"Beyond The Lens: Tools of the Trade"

The most impactful thing about that trip was the emotion and the appreciation that the people had there for what was going on, and meeting the locals and meeting the volunteers.
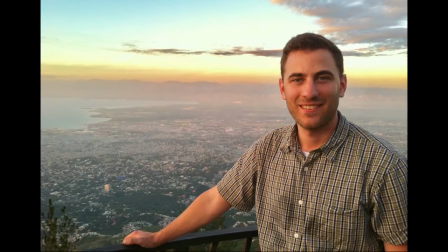(4:35)
It was just an amazing experience that I'll always cherish.
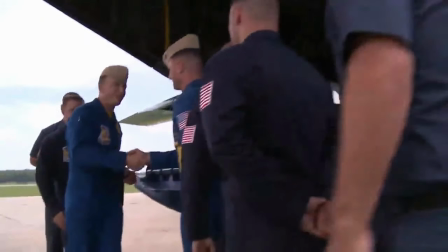(4:39)
I had a chance to fly with the Blue Angels on Fat Albert, and the captain came out before we took off, and he said, "Hey, that's a big camera, we should strap it down." I said, "No, I got this." I was very comfortable with this camera. I felt quite all right.
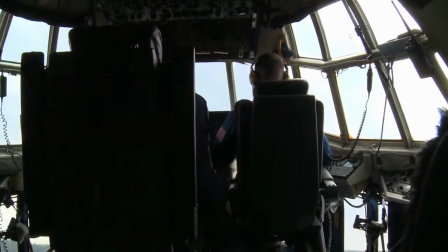(4:52)
He said, "It's going to be zero gravity," and sure enough, about 40 seconds into the flight,
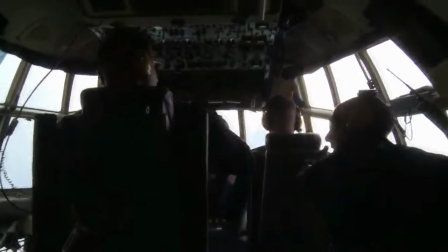(4:57)
I came flying up out of the seat, my camera came flying up off my shoulder, and it's an open-air cockpit, and I thought I was about to lose a $25,000 camera. Needless to say, next time I flew with them, I strapped that thing down pretty good.
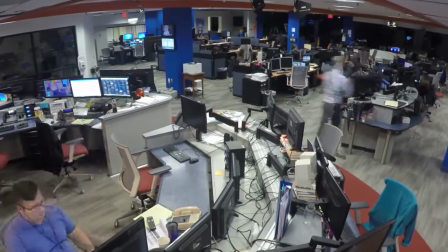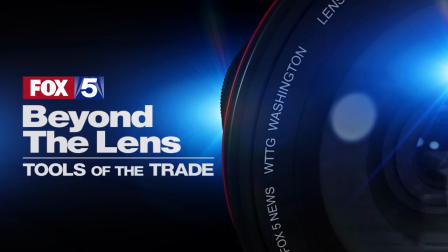Welcome back to Beyond the Lens, Tools of the Trade. Meet photographer Dan Grudovich, who will introduce you to the Fox 5 Steadicam team.
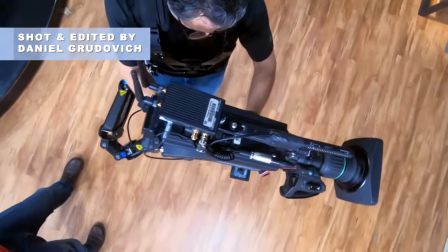(5:28)
The Steadicam brings a kind of a different experience. Everything is smooth.
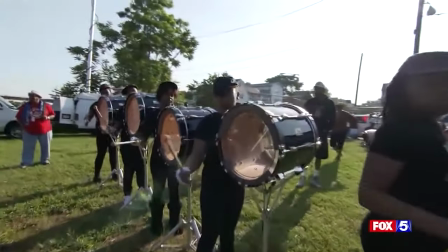(5:34)
It allows you to kind of glide through a scene, whether that's through people around what you're looking at or to travel with the subject.
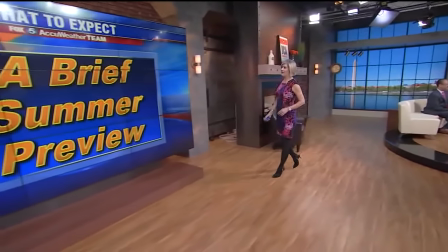(5:42)
So if you want an anchor to walk from one point to another, you feel like you just float with them rather than the normal bob and kind of balance that you get by walking.
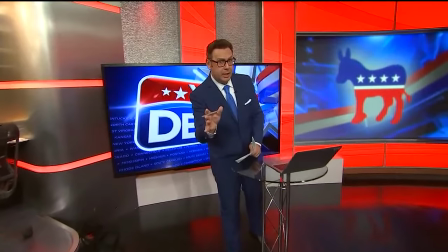(5:53) This is a race, friends, that people have been keeping a close eye on.
The difference in the stabilizer in your iPhone when you're taking video and the difference in this when you're wearing it as a body rig, it's about 50 pounds.
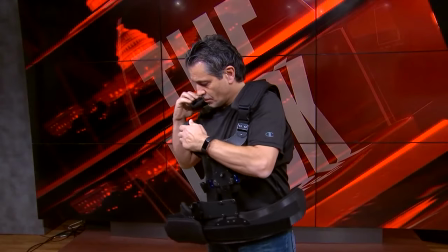(6:05)
The Steadicam is basically fluid motion.
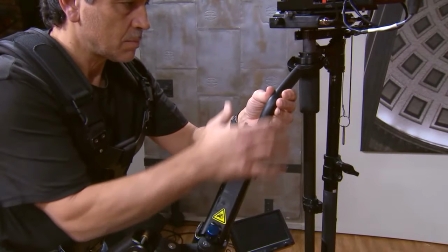(6:09)
Every piece of equipment has a different function and everything works in tandem.
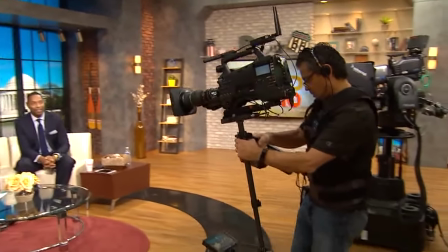(6:15)
Your body has to kind of flow with the entire rig and the camera. If you wear a different garment the next day, the balance is off.
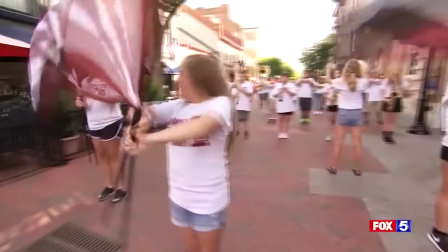(6:23)
You have to readjust for that. It's a big learning curve. I tell people it's 6 months of practice before you're commercially ready to go on television with it.
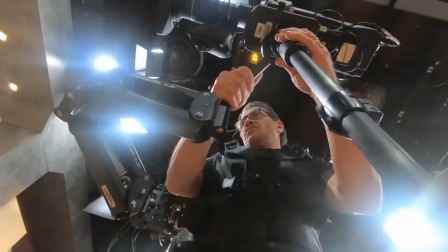(6:31) Temperature is definitely dropping.
The trick to being a good Steadicam operator is just to pre-plan and be one step ahead of the shot.
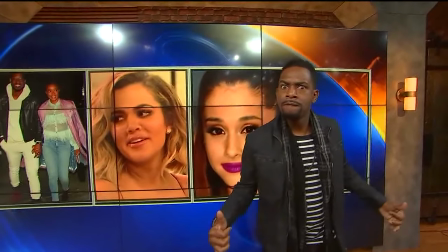(6:39) Right there, that's right there. Yep.
So that you have some sort of notion as to how you're going to make your move.
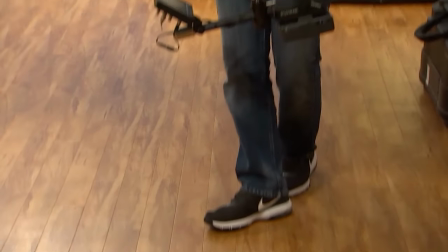(6:44)
If you're going to do it backwards, and if you feel uncomfortable, then you have to shift your body to make it a forward move. Look for obstacles just so you don't trip. I liken it to a painter.
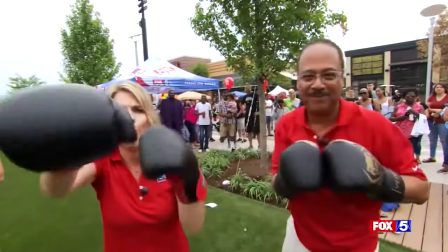(6:53)
You can tell people the mechanics of painting and they can understand that, but they still need the practice to really get the concepts down.
I hit the street to talk to people to say, hey, what do you think?
When I'm actually doing a move live, I always think that it could have been done better.
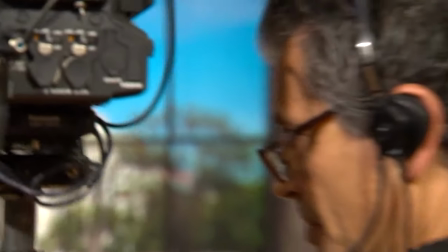(7:08)
And sometimes when I look at a tape of a previous move, I'm like, wow, that was okay.
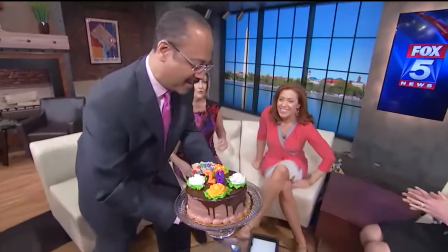(7:14)
Steadicam's really changed the way that we can cover news here, both
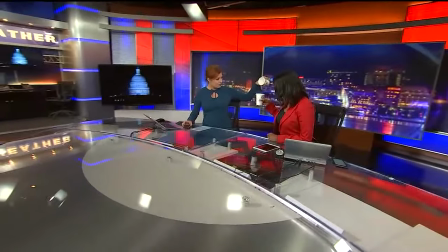(7:19)
events live in the field, but also just in our daily news broadcast.
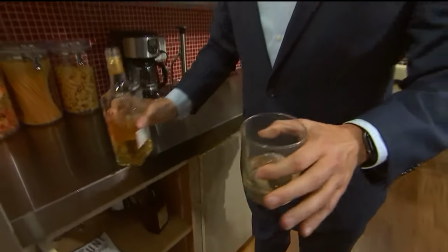(7:23)
We're able to follow talent around, follow people that are being interviewed around, show what they're doing, and move with them rather than try and direct their action to a particular camera.
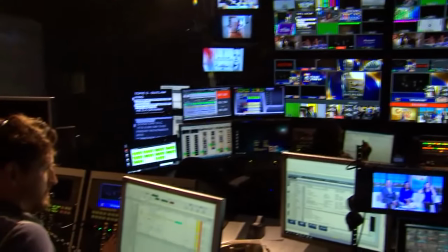(7:32)
You rarely see any static shots anymore in any kind of production unless you're doing some sit-down interviews or soap operas.
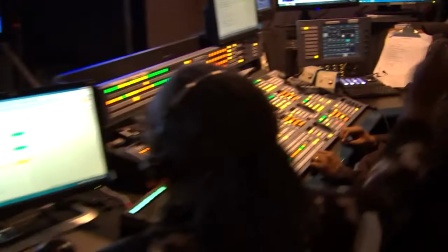(7:38)
It can only help the production. I think it's so much easier on the eye, and what it adds is just really cool.
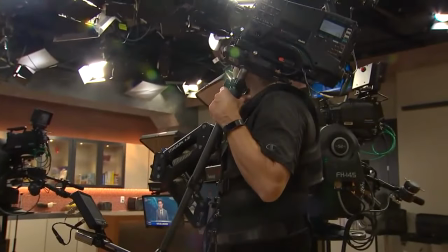(7:45) Steve, I'll let you have the first one.
It is physically strenuous. There's no question about that.
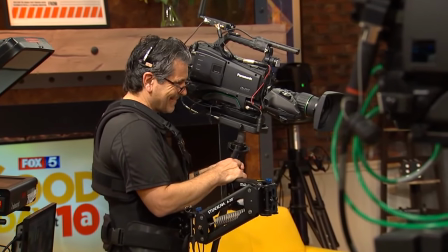(7:49)
There's certain segments that just require you to stay ready the whole time, where you'd have a chance to put that camera down. By the end of the show, you felt like you worked 25 hours. The coolest thing about the Steadicam, and one of my favorites, is just the reaction I get from people who see it in operation.
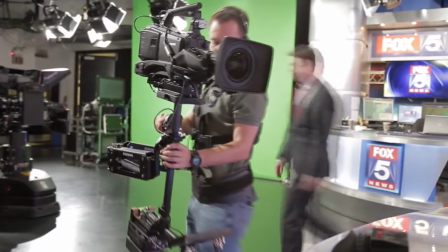(8:03)
They liken it to something like RoboCop or a SWAT officer coming in as you glide through a scene.
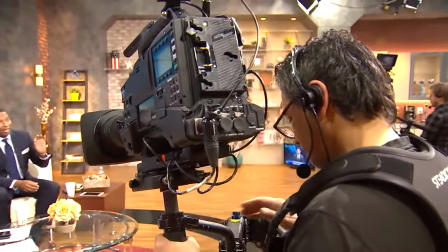(8:11)
Just to see that camera work and the image that it puts out. I mean, you can literally go upstairs, downstairs, step on the studio platforms, off.
Getting the show started a little bit early today.
And the shots look really nice and smooth. I think the faster you go, the better it looks.